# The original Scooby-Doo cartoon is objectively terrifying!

I have probably seen this episode more times than any other episode of Scooby-Doo, Where Are You? But there is a second jump scare in this one that gets me every time because I always forget when it's happening.
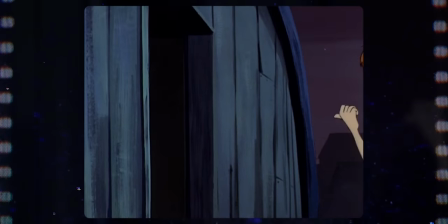1258s I wonder where Freddy and the girls are. We got to warn them about Ghost Man. Might as well look in here.
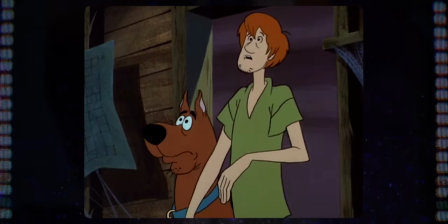1266s What's that? Let's get out of here.
But remember, we're not just looking at the use of jump scares. We're also looking at times when they could have used jump scares, but refused to, where they kept that release from us. I'm saying release a lot, and I don't mean for it to sound sexual, but episode four with Minor49er has a great scene with this.
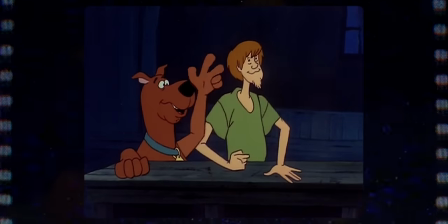1292s
Shaggy and Scoob walk up to an old dusty bar counter and jokingly order drinks. To their surprise, drinks actually come to them.
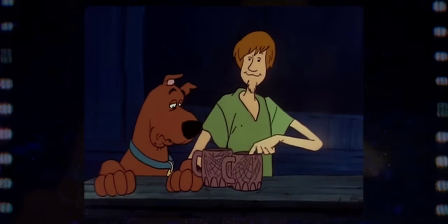1300s
All we see is a hand shoving them along.
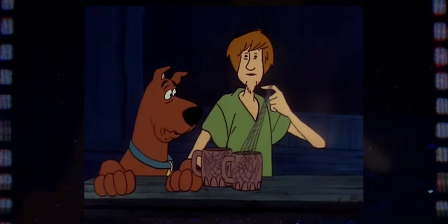1303s
You would think that the next shot would be Shag and Scoob spotting the creep as the camera gives us a nice closeup of the minor,
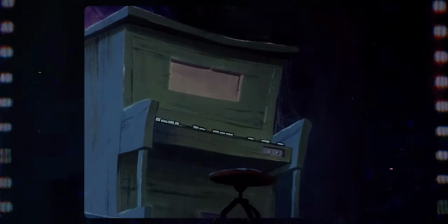1312s
but it doesn't. You're trapped in this lingering moment with the duo, and you don't get a glimpse of the minor until minutes later.
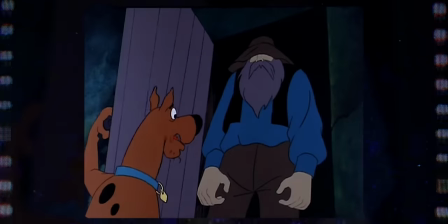1321s
This episode does, however, have three back-to-back jump scares that do make it more comedic than scary. In fact, a lot of jump scares in Scooby-Doo are played comedically, which will impact our rankings.
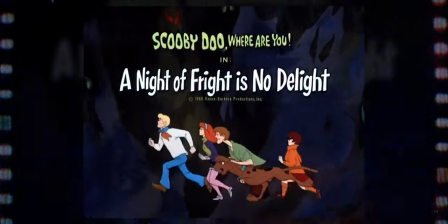1332s
As much as I was touting episode 16, A Night of Fright is No Delight,
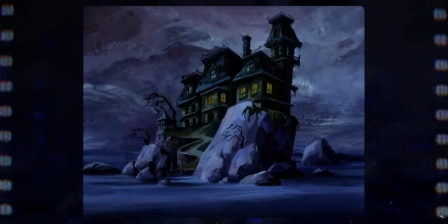1335s
for having a fantastic setting that's spooky on multiple levels and the phantom shadows are terrifying monsters,
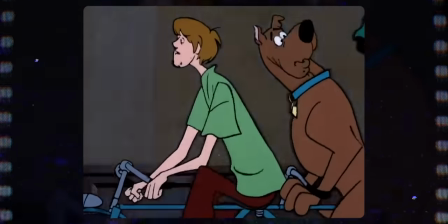1342s
its only use of a jump scare is strictly for a joke and isn't actually scary.
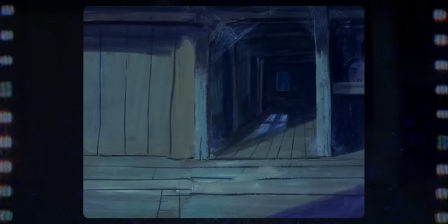1348s
On the reverse of that, episode 24 attempts a lingering scare as the werewolf follows Scooby and Shaggy around,
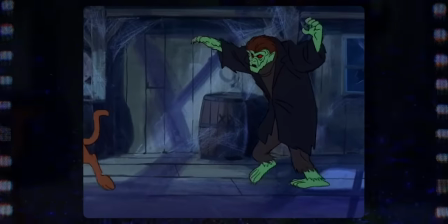1354s
but again, we see that it's mostly played for laughs. It isn't actually evoking a sense of dread.
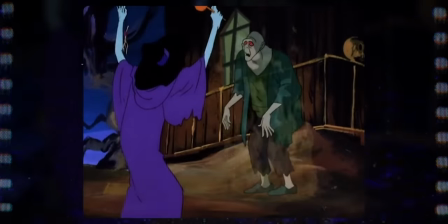1360s
Episode 10, Bedlam and the Big Top. Episode 13, Which Which Is Which? And episode 17, I believe, yes, that's Snow Ghost. None of those have any strategic use of jump scares, nor do they have a strategic un-use of jump scares.
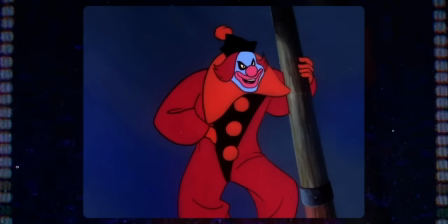1375s
So they're all eliminated immediately. Which honestly sucks because the ghost clown is one of the scariest monsters,
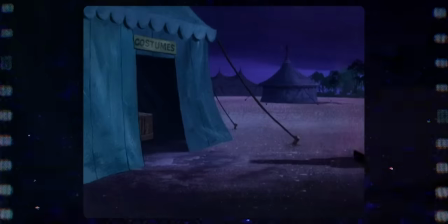1382s
and an eerily empty circus is easily one of the more uncomfortable settings from the show, but it doesn't matter what I think, the whiteboard's in charge here, Not me. If you're mad, you're mad at this. You're not mad at me. You're not a la, you don't be mad at me. On the note of settings though, I think we have eliminated enough episodes through our jump scare category that we can revisit this one. So from now on, we're gonna dock points from episodes that don't have at least two of these scary location traits, or from episodes that completely violate one of these traits.
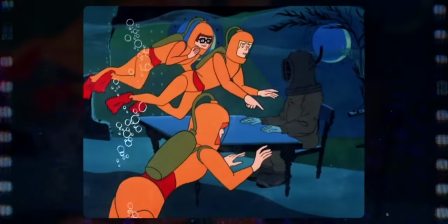1416s
For example, episode two with Captain Cutler's ghost takes place in a fantastically scary location, underwater in a sunken ship.
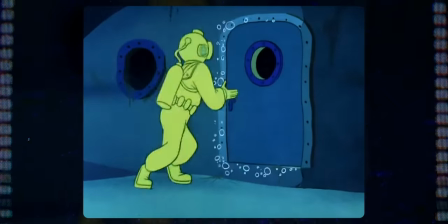1425s
Incredible.
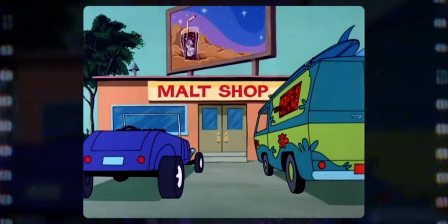1426s
But unfortunately, the episode shatters any sense of isolation by having the gang drive to a malt shop in the middle of solving the mystery.
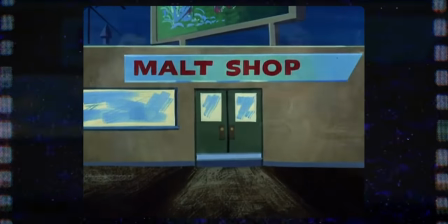1434s
Episode 12 with the mummy does this as well, so they're both eliminated. If you have the freedom to stop whatever you're doing and go get an ice cream, then you are never truly in any danger.
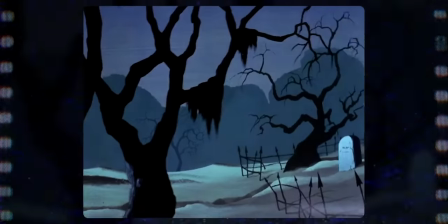1445s
At least that's what the throw pillow I bought on Etsy said. Similarly, as much as I enjoyed episode six's haunted mausoleum,
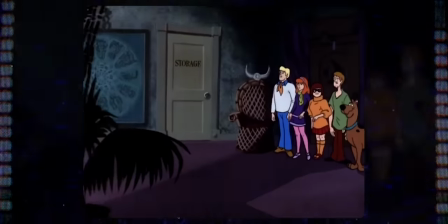1451s
the gang yet again leaves in the middle of the mystery to go check out a totally different part of town where they run into at least one normal bystander.
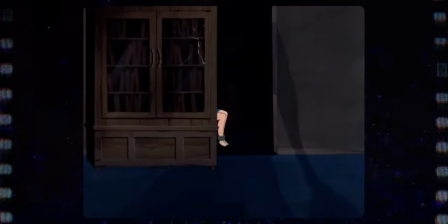1460s
Doesn't really feel like they're secluded. The only person trapped in seclusion is their friend Sharon, who they just left tied up as they drove away. I would probably look into getting better friends. At the very least, they could have returned with ice cream.
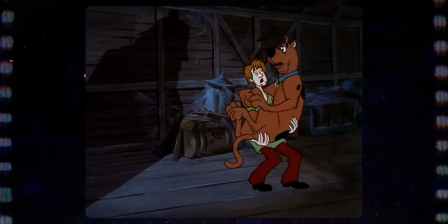1473s
Episode 18 has a fantastic use of withholding a jump scare when Scooby and Shaggy rummage around the attic as a shadow lingers in wait.
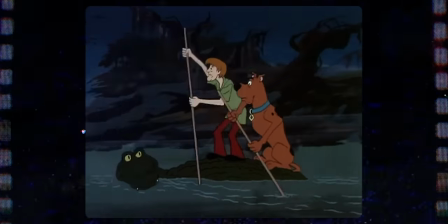1483s
But the setting is boring. At most it checks off that it's slightly dangerous with the swamp alligators again,
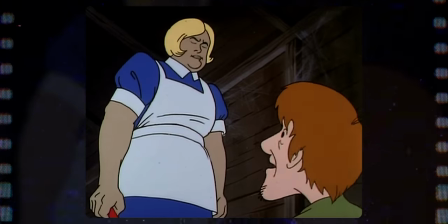1489s
but otherwise it's just a house that has people and it doesn't even feel that lonely or liminal.